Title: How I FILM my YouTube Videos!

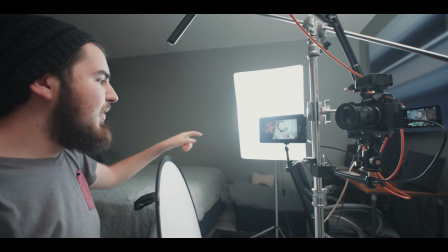4:15 So once I remove the scrim, we can see our soft box, which is on another light stand, just a cheap light stand.
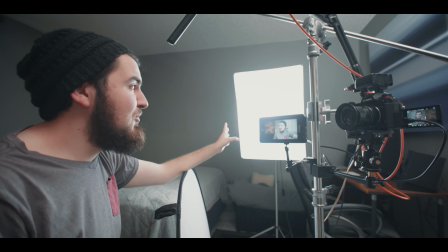4:21 And this soft box is super cheap. It was like $10 or $20.
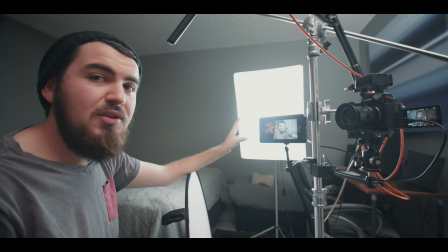4:27 Put in a $20 LED bulb. That's pretty good for video. And that's it.
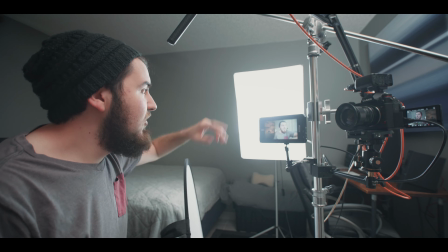4:33 I haven't really needed to upgrade it since. You can actually, in theory, just mount this directly to the light stand, and that works.
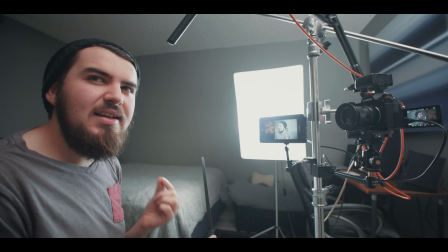4:41 I've used that before, but I like getting an ever so softer quality of light.
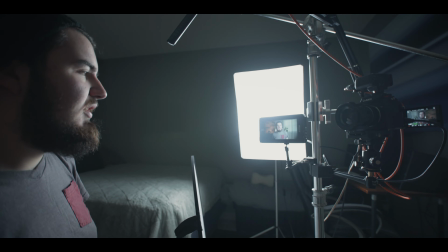4:48 So if I were to turn off this light here, that's the level of harshness I'm getting straight out of the camera.
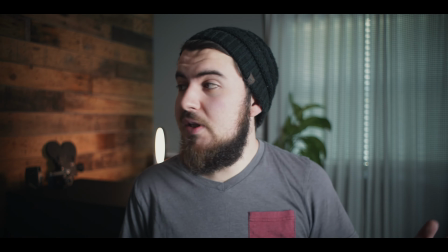4:55 So it can work. I could bring that in closer. It's really bright, but when I'm talking to the camera,
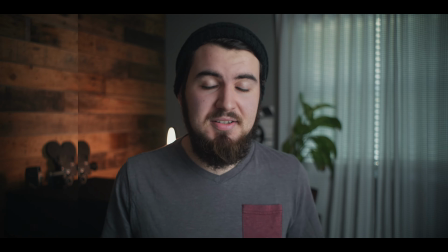5:03 having something softer is a little bit more easy on my eyes and makes it look a little better.
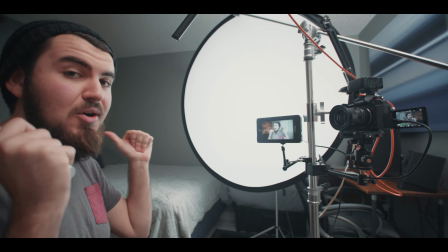5:09 But I want to talk to you guys about the background, because that is pretty important as well.
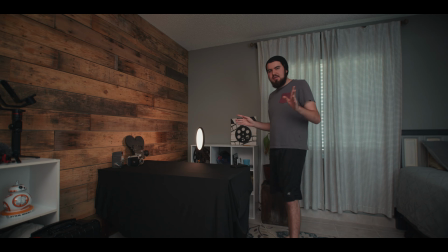5:17 So moving our attention to the background here, this is very vital when I'm setting up my camera angle.
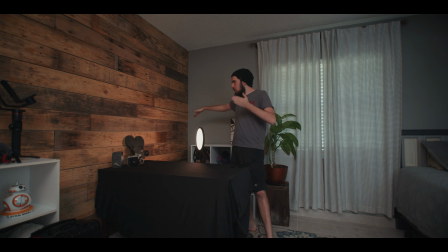5:23 I have it positioned where it's pointing directly to this back wall, providing really the most depth for this room. This is probably the nicest looking angle. I have this nice wood wall we put up, adds a little bit of character, personality.
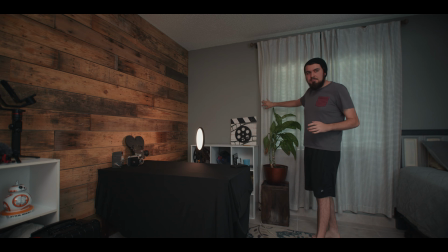5:38 The gray is a little bit simple here. And then these blinds, actually I set this all up in a very particular way.
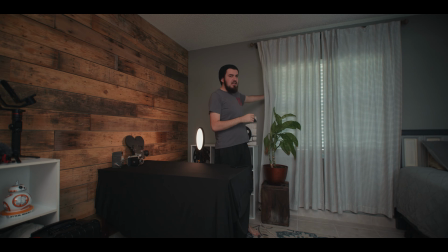5:45 With these blinds, I leave them closed, and I just position the blinds very subtly. I kind of close them, and I leave a little gap here to create a little bit of bokeh.
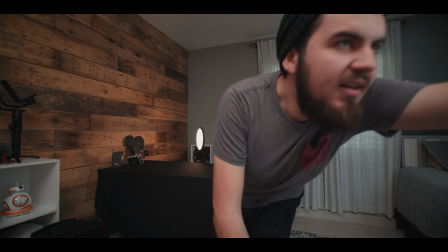5:57 You'll see these bokeh balls when I'm right up here. You'll see those bokeh balls in the background.
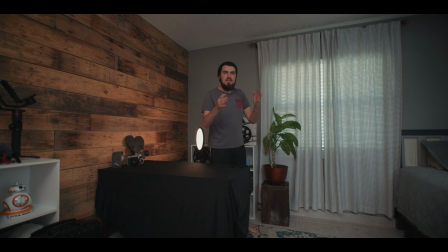6:02 I think that just looks nice. And then to add some greenery, I add this plant. That's its sole job, is to look nice in the background.
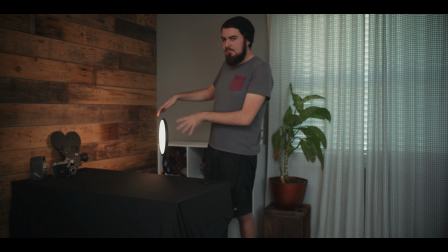6:11 I add some decorations, and I add a little light here for the background because it will get extremely dark if I don't. So I set it to 3300 Kelvin. Right now it's about 20% brightness, but you can see if I turn that off.
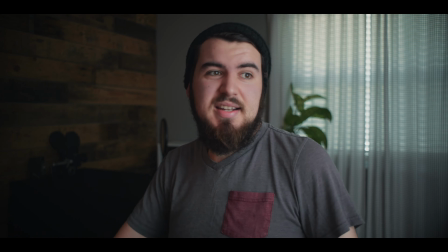6:29 So right here, that background is pretty dark. It still looks nice, but you do want to add a little bit more character and mood.
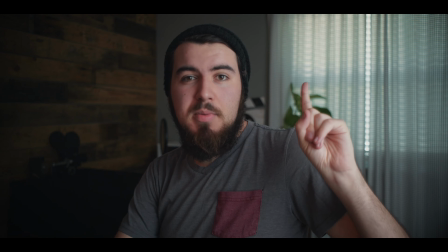6:37 When I finish grading this, that window will actually be a little bit bluer, so I like having that warm light to complement the background.
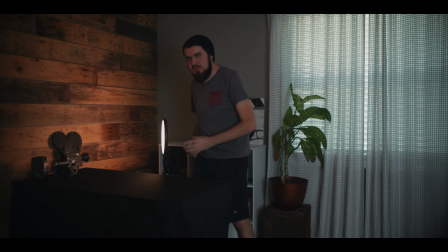6:44 So this 500T by Bbmidphx just adds a little bit of splash to the background, and I angle it in such a way so the light itself is in the background and adds a little bit more colorful, blurry background bits.
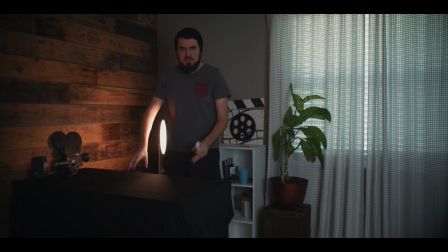6:59 And I set up some props and camera stuff on this table, which I actually do a lot of my prop stuff on, which we'll get to soon enough.
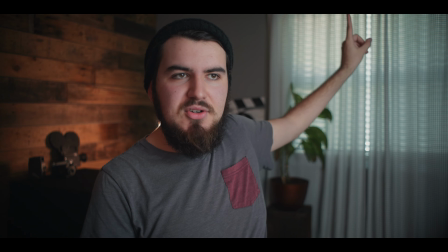7:07 And so when I'm properly seated, that string of lights is kind of creating a nice texture, as well as this light back here.
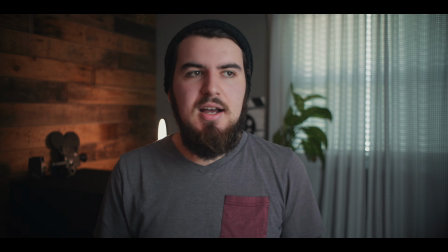7:14 I think it just looks very nice. And then I don't really do anything for fill.
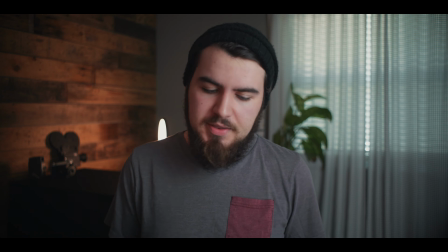7:19 I think it looks pretty good. So this is for the main shot where I film all of my A-roll, but there's a couple other setups I do when I'm filming B-roll and product shots.
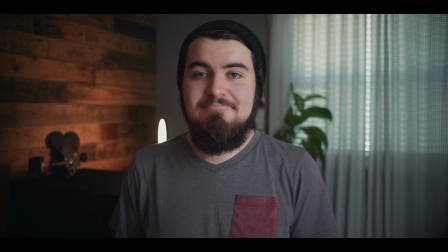7:28 So let me set that up and I'll show you what it looks like. And so this is how I might set up when I am filming a camera.
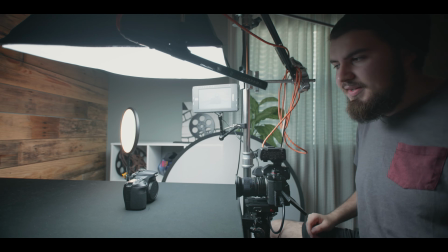7:36 Let's say I'm doing a filmmaking camera tutorial. This is kind of roughly how it looks. Actually, I use the tripod I'm using right now to get a better ability, but right now I just kind of lowered the grip and it still works.
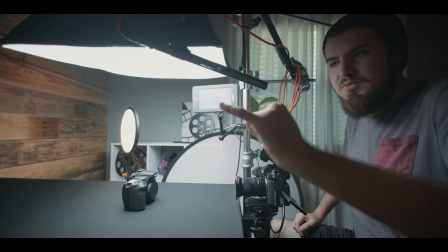7:51 Then you can kind of reposition the boom as well, so I can talk as I'm doing it.
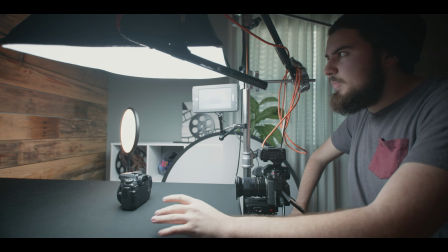7:57 Overall, it's a very nice, easy way to set up. It takes just a little bit of time because I have to adjust the light and everything,
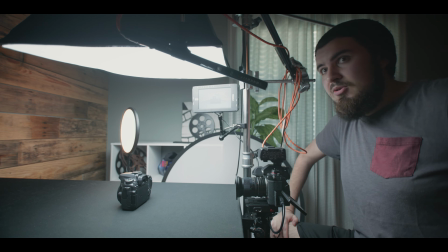8:04 but a lot quicker than I would have to do beforehand, which is really convenient.
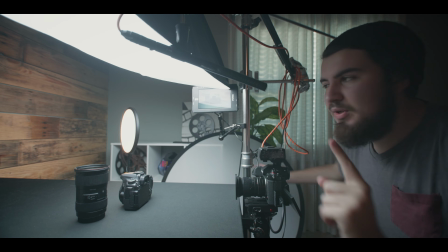8:09 Oh, and one thing I forgot to mention is the backlight pretty much stays exactly like I have it for my A setup.
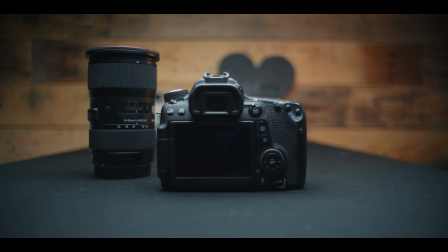8:15 And that lights up the background, because if I didn't have that, it would be kind of boring and kind of flat looking like this.